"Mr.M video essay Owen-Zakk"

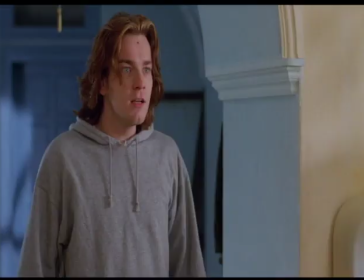483s
David kicks Alex in his injured shins from before.
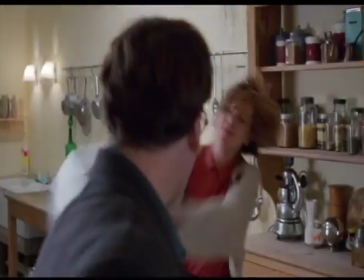487s
As David is turning around to confront Juliet, she grabs a freaking toaster and just claps David with it.
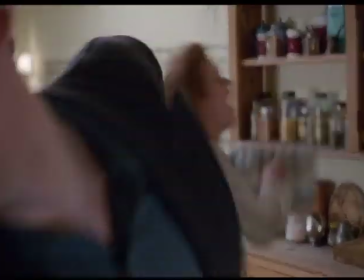494s
The sound of the toaster hitting his face is done so good.
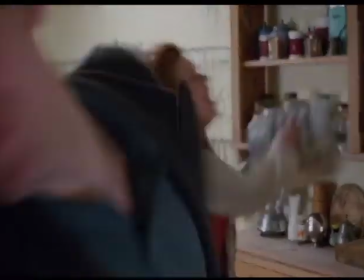500s
Like, I don't even know if it could be done better. It's just freaking great.
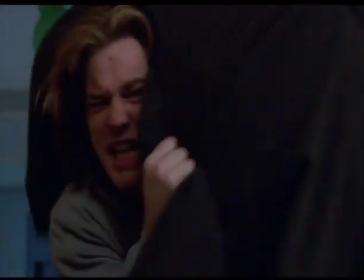506s
And now Alex gets up off the floor and slams him onto the table.
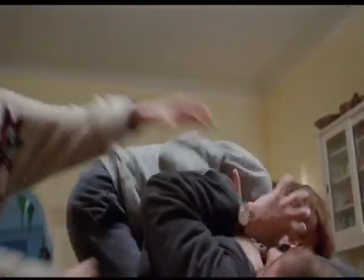510s
Now David is in the less dominant situation as Juliet and Alex are applying pressure on him.
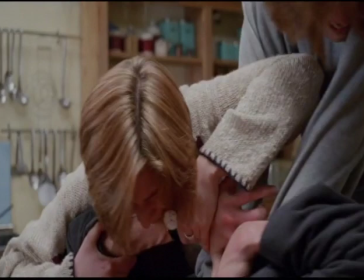517s
And then Juliet proceeds to bite David's freaking arm. Why is the sound so good of biting into flesh?
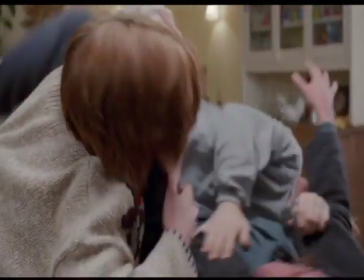525s
And now the sound design of Alex slamming David's head into the fridge.
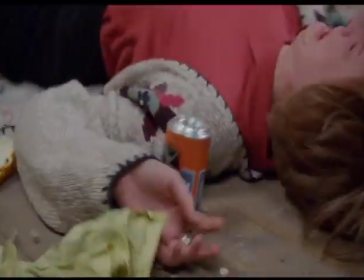531s
Oh, the bass in the sound of that is so good.
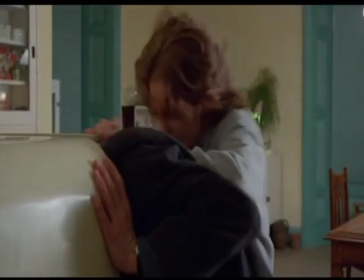535s
I couldn't imagine any other sound being used in this situation.
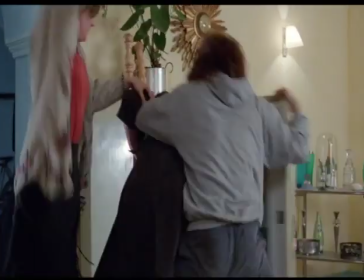541s
And as David is coming out of the fridge, his glasses get caught up in the fridge, kind of foreshadowing his future in the morgue.
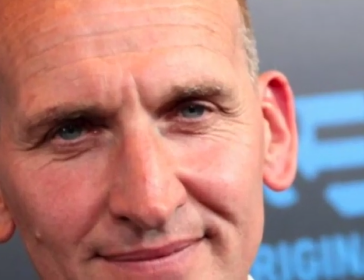548s
And now you can see the rage building in the monster's eyes with his glasses off.
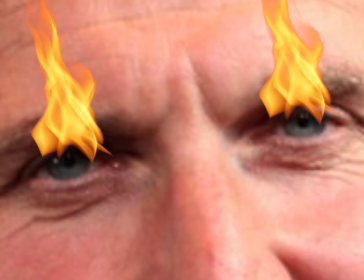552s
You got a better view into the window of his soul, and you can see the pure rage coming out of his eyes.
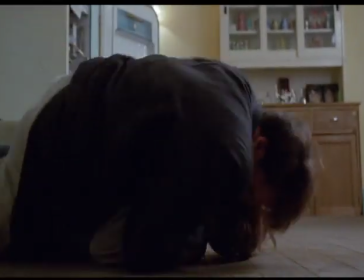558s
Now we cut to David on top of Alex. David still has the dominance in this situation.
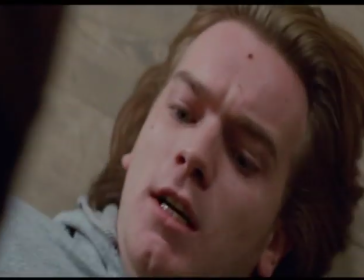565s
And as he reaches for a knife, we see a top-down view of two knives. We have no idea where this is going.
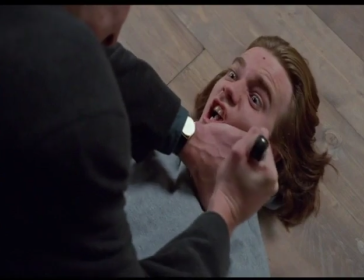573s
The first knife is plunged right into Alex's shoulder, and the sound of that still makes me gag.
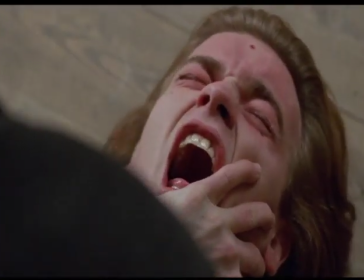581s
I couldn't barely watch this with good headphones on. And David reaches for the second knife and raises it up above his head,
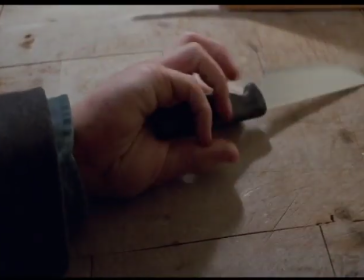589s
and just as he's about to come down, a knife is plunged through his throat.
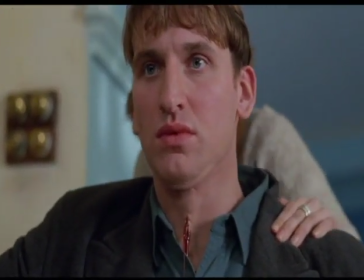595s
Oh, that sounded disgusting. Yet not ever gonna watch that again.
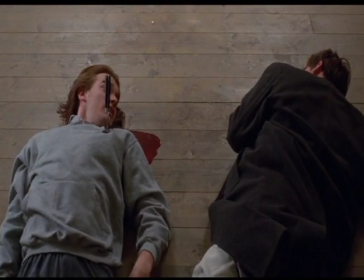599s
And now David is dead. Pretty good for them. So they don't have to worry about David anymore.
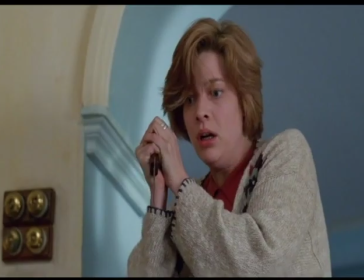607s
Now the problem is Juliet.
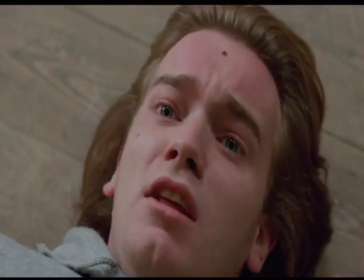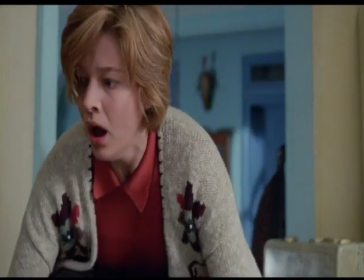617s
As Juliet reaches down to see if Alex is okay, she starts tweaking the knife to see if it hit an artery.
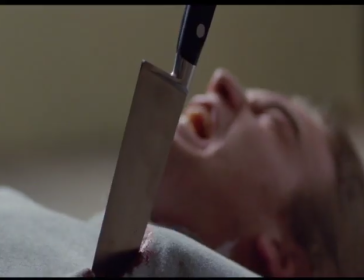625s
And the bony sound of the clicking of the knife in his shoulder still makes me want to gag.
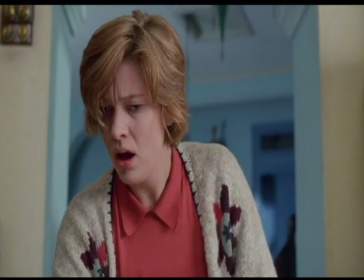633s
It is awful, but great at the same time. I have no idea how to describe it.
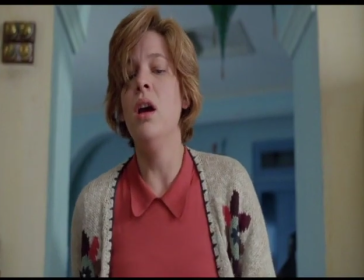638s
And now for the best part of the scene.
You did the right thing.
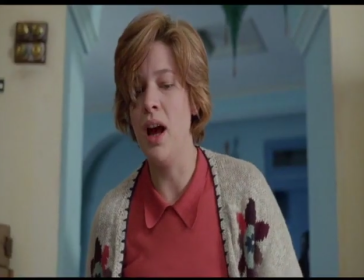643s
Juliet takes the money and leaves the house with it.
With me.
And now Alex and David are on the floor.
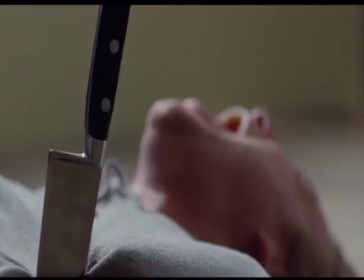650s
Juliet thinks she's going to escape to Jamaica, where she bought the tickets for.